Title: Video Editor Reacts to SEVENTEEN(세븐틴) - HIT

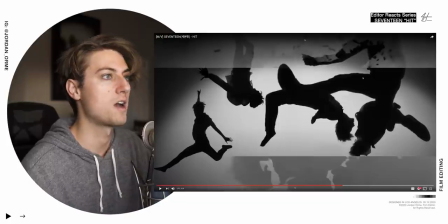I love how they cut out right here and they have like an overlay on the top and bottom But the middle is is
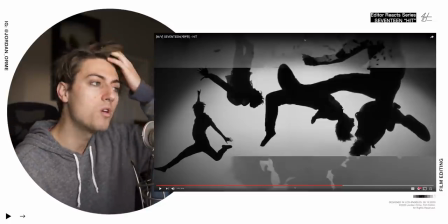still clean So lots of times like we would put overlays over shots But like what if what if you cut out the middle of the overlay and it just looks
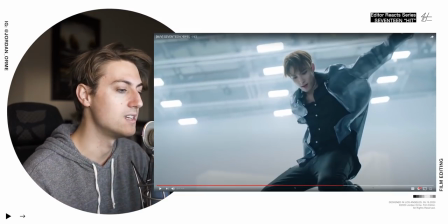so interesting There's so many cool ideas And they must have had a bunch of jumps and flips on a white screen
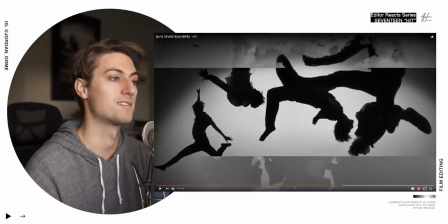and then comp them all together in vfx here Because they can't have all these people jumping at once number one. That's not safe They're freaking gonna hit their heads and number two like that's like not even human level that's next That's
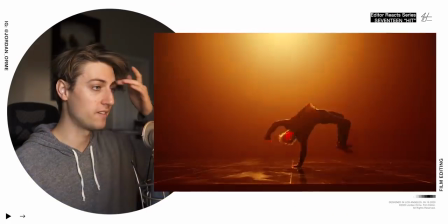beyond this universe level and they're putting it in their videos Oh my gosh.
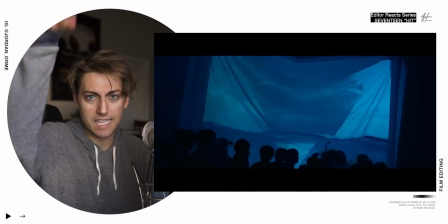Get down.
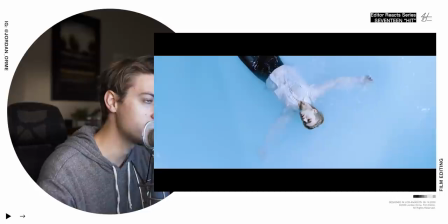Oh, the match cut. The glitches. What is he wearing?
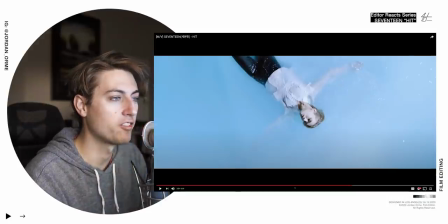Whoa. Like, look at this. So we have flashes just to match two shots together.
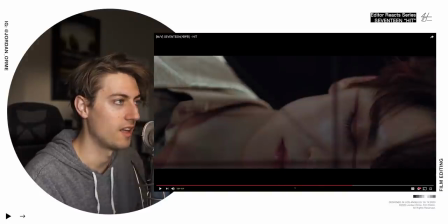And then we create a match cut between the white scene and the black scene. And he's wearing like a plastic mask.
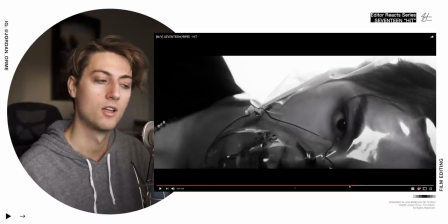What does that mean? Let me know in the comments. I haven't been really paying attention to theories too much in this video This is mostly a performance video and it's just talking about having fun, but
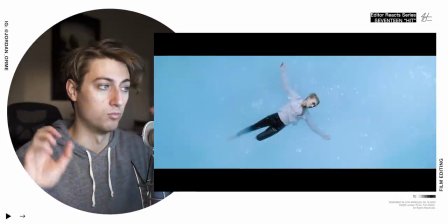That was a crazy cool cut It matches the music so well
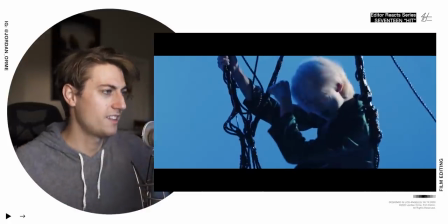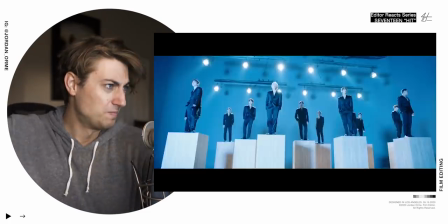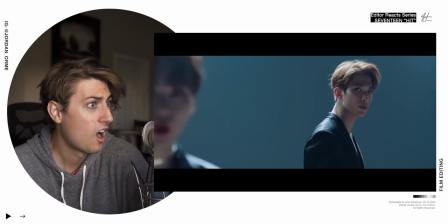Standing on pillars Wow, this is super interesting.
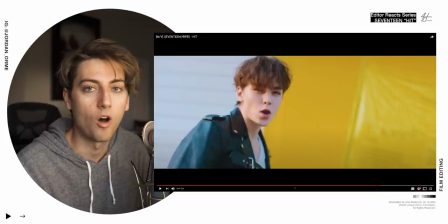I haven't even realized it's the whole video. They haven't been really singing at all They've just been dancing and looking freakin fly But now it's like
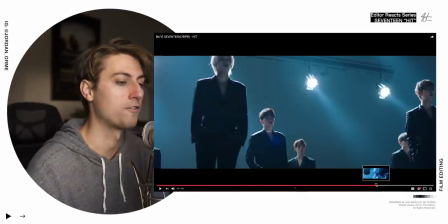one of the first times I'm sure they did it before but this is like the first time I'm noticing that they're singing the lyrics
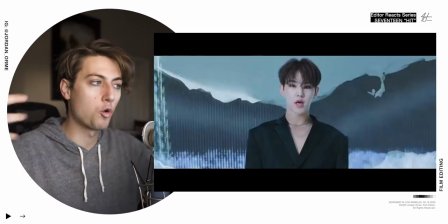But it makes sense cuz it's like a group gang vocal kind of thing. It's like everybody's singing That gives me NCT freakin 127 superhuman vibe Like let's just frame by frame
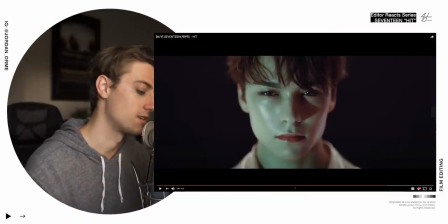this transition and appreciate the VFX work that went into this like all the little elements frame by frame right here
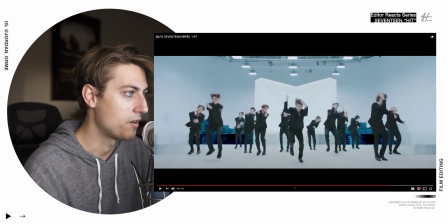They literally like turned into pieces and exploded and we have glitches They glitched out the background and made it blue.
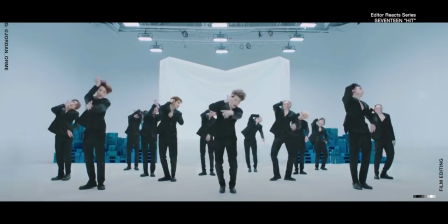That's sick
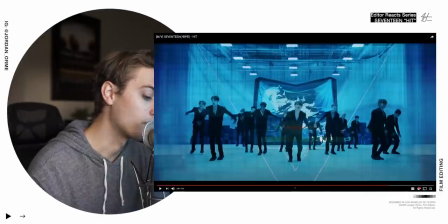Added the triangle thing and literally the blue got ripped off turned into pixels and flew off this Who made that transition, y'all? Watch this.
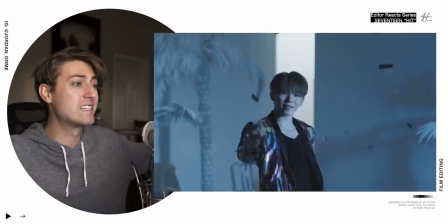Oh my, the background exploded because of their dancing.
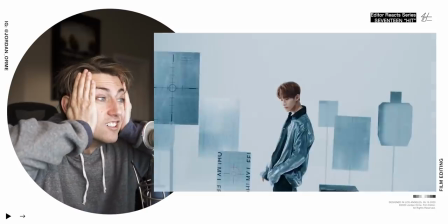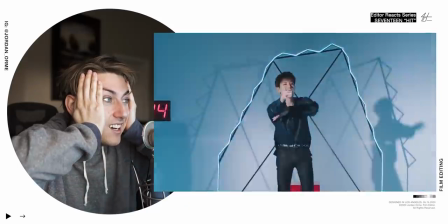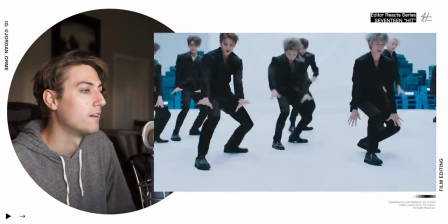And it's still, they're like, okay, we can step it up another level. Like I thought the video was gonna end. It's lit, all the camera, okay, this is what's crazy.
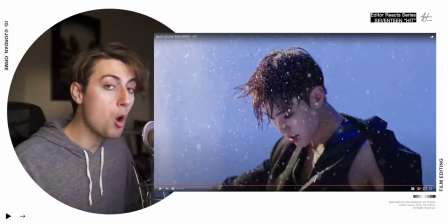Their dancing is like crazy energetic and so good, but the camera is just taking it to the next level.
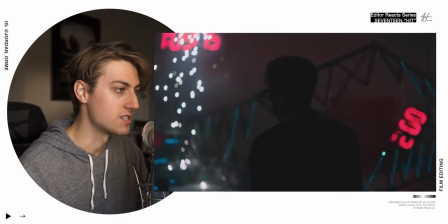It's literally the most epic insane thing I've ever seen. Look at this. Is that like a what was that?
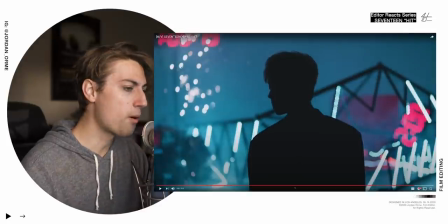There's like sparks flying.
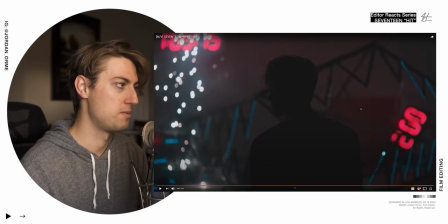It's like I don't know what this is But whatever it is the background is just falling apart because of how insane this dancing is Everything's just breaking around
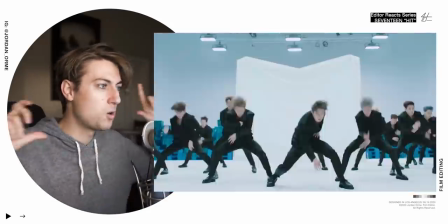But the camera's so shaky so just like going in and out. There's so much movement Well Well, I'm gonna go quit my life and work on editing for the rest of the day.
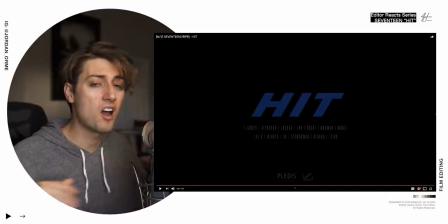If you enjoyed this video, please check out some other videos. Do a ton of K-pop crazy reactions like this. So please check them out. And now it's time to freaking get out your seat right now. Get out. Are you up? Okay, good. It's time to do some... Pits out! Yes! Oh my gosh, I feel so good.